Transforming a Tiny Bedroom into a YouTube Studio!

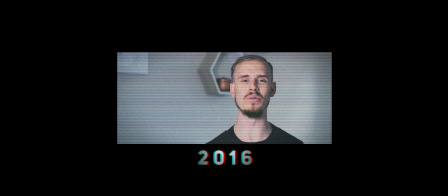0:00 Since the start of my YouTube channel, I've always filmed every single one of my videos in the same house or apartment that my wife and I have lived in.
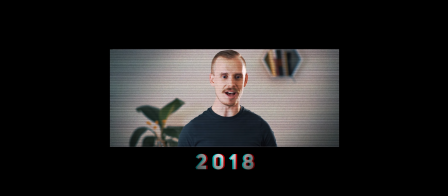0:07 Now, before I had a kid, this was usually in the living room because I liked the depth that it provided, given it was usually the largest room in the house. But as you'd expect, having a kid means filming in the living room really isn't an option.
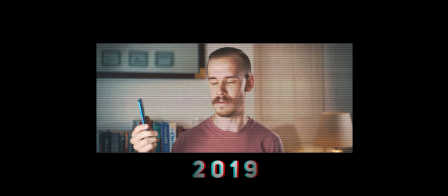0:19 So when we were moving at the end of last year, I had to make sure that the apartment had a third bedroom that would act as not only my office, but also my filming studio. So we signed the lease, we moved all of our furniture in, I set up my office, put my camera in place, but it looked like garbage.
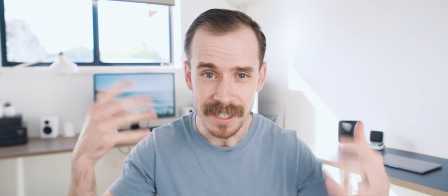0:37 I tried from this angle, but with the blinds open, there was no way to nicely expose both my face and what was outside the window there.
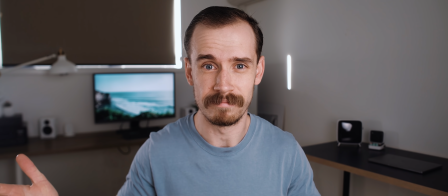0:47 Blind closed, and now it looks ugly. Well, I couldn't do it this way because of that mirror behind me.
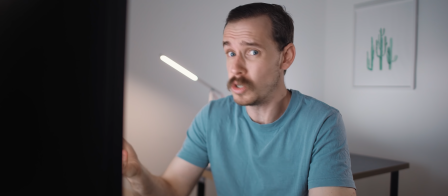0:52 But then I landed on this shot, which I still use from time to time in some of my videos.
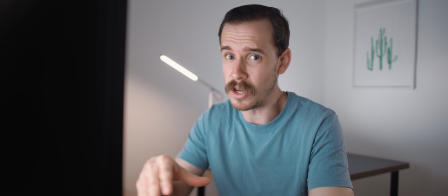0:58 The trouble is, I don't want this sort of a shot for every single one of my videos because I really only want to use it when I'm actually talking about something that's on my computer,
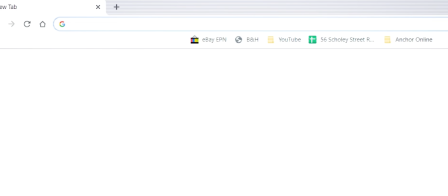1:06 which isn't all that often. So I started panicking, but I logged into YouTube, I searched up a bunch of inspiration,
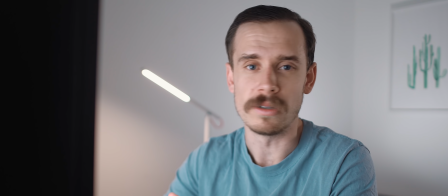1:13 and after a couple of days of going back and forth, I was finally able to achieve this shot.
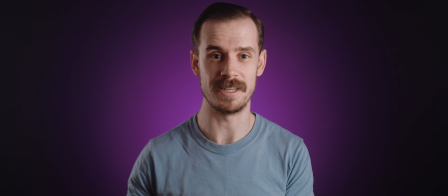1:18 And this has been my main A-roll shot for the last year. So let's look at how you can do this yourself. The first thing you'll want to grab is a backdrop. Now there are heaps and heaps of options to choose from online, like paper, vinyl, muslin, and so forth. And they're all great for differing purposes, but I wanted something a little more lightweight and minimal.
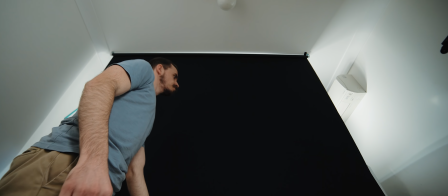1:37 So naturally I got this block out roller blind in black from IKEA.
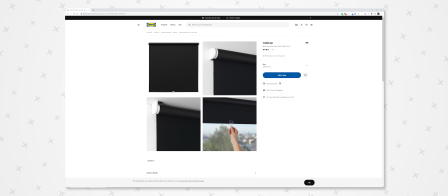1:40 It actually comes in a few different shades, which is nice, but it's called the Tupler, and I got mine in the longest length possible, which is 200 by 195 centimeters. But the best part is that it only costs $50. So I screwed that into the roof and boom, there was my backdrop.
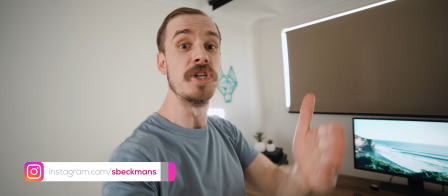1:56 So as you can see, I placed this just in front of my computer desk,
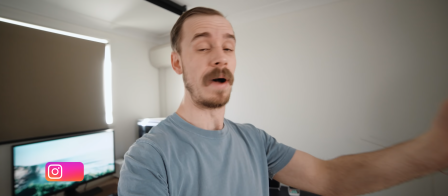2:00 which means I'm able to use this space as a filming set for my A-roll, but also as an office for all of my video editing.
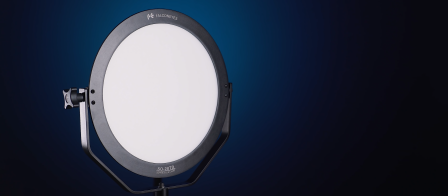2:07 So now, it was time to bring in the lights. I had previously been using the Falcon Eyes SO28TD as my key light,
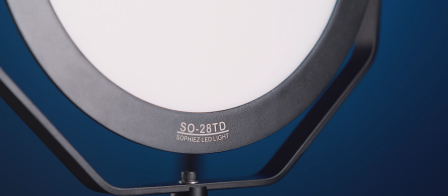2:14 which I would also shoot through a diffusion panel, but the issue in such a small space as this is that it spills just about everywhere,
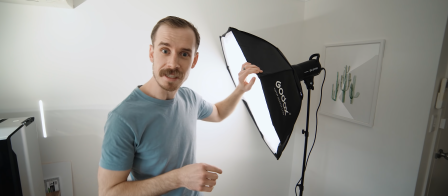2:20 including onto my backdrop, which is not what I wanted. So instead, I picked up the Godox SL60W, which comes with its own softbox,
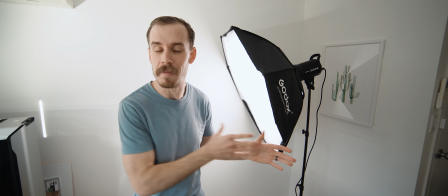2:29 and this is an overall smaller sized package compared to the Falcon Eyes setup with the diffusion panel as well.
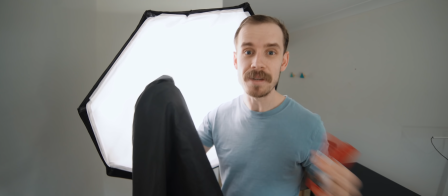2:35 Then after experimenting, I decided to take the black outer material that the diffusion panel comes in with the 5-in-1
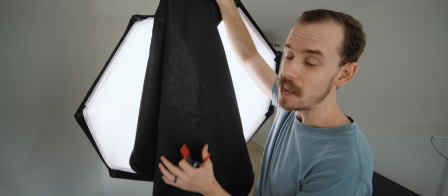2:41 reflector kit and actually use it to flag off half of the light coming out of the Godox light,
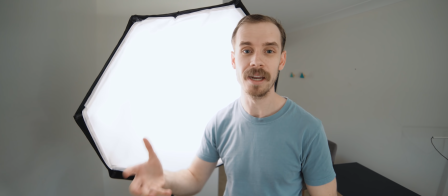2:46 which means the only half that was outputting light would hit my face and not the background.
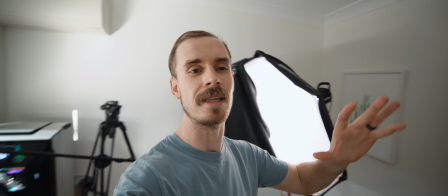2:50 Now, flaking light is a super neat lighting technique that is actually worth spending some time practicing,
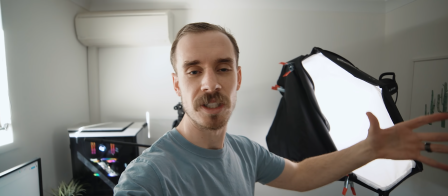2:56 but doing it the traditional way with C-stands and flagging sheets and whatnot can actually take up a fair amount of size.
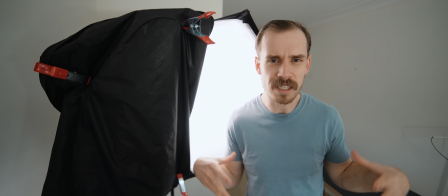3:03 Using my method might not look very glamorous, but it helps to retain that really small form factor, which is perfect for a tiny bedroom such as this one.
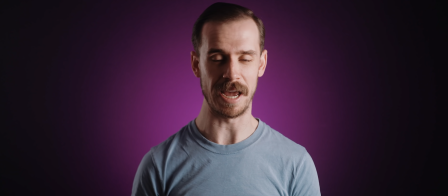3:12 Here it is without the flag in place, and now with the flag in place. From there, it's onto the backlight. So for the longest time, I've been using this budget-friendly light from Aperture called the
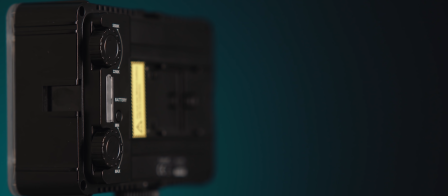3:23 AL-H198C, though I'm pretty sure it's been discontinued now, so I'll link some alternatives below. But this is a fantastic little bicolor light that now works perfectly as a backlight.
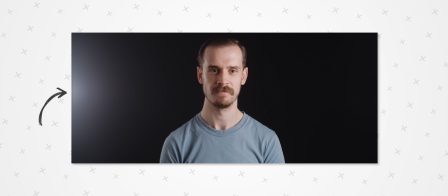3:32 The only issue is this space is so tight that it flares like crazy on the side of the frame. Oh man,
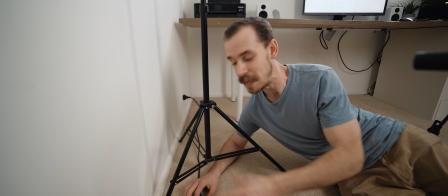3:39 never did I think I'd be shooting from this angle in a video on my channel. But anyway, as you can see, it's right up against the wall as far as it can be moved over. So the only option left was to flag it. I've got this cheap pinboard material that I purchased from a local hardware store here in Australia. I'll link some online options below, but to be honest, you can use almost anything, cardboard, paper, as long as you can mount it upright and on an angle.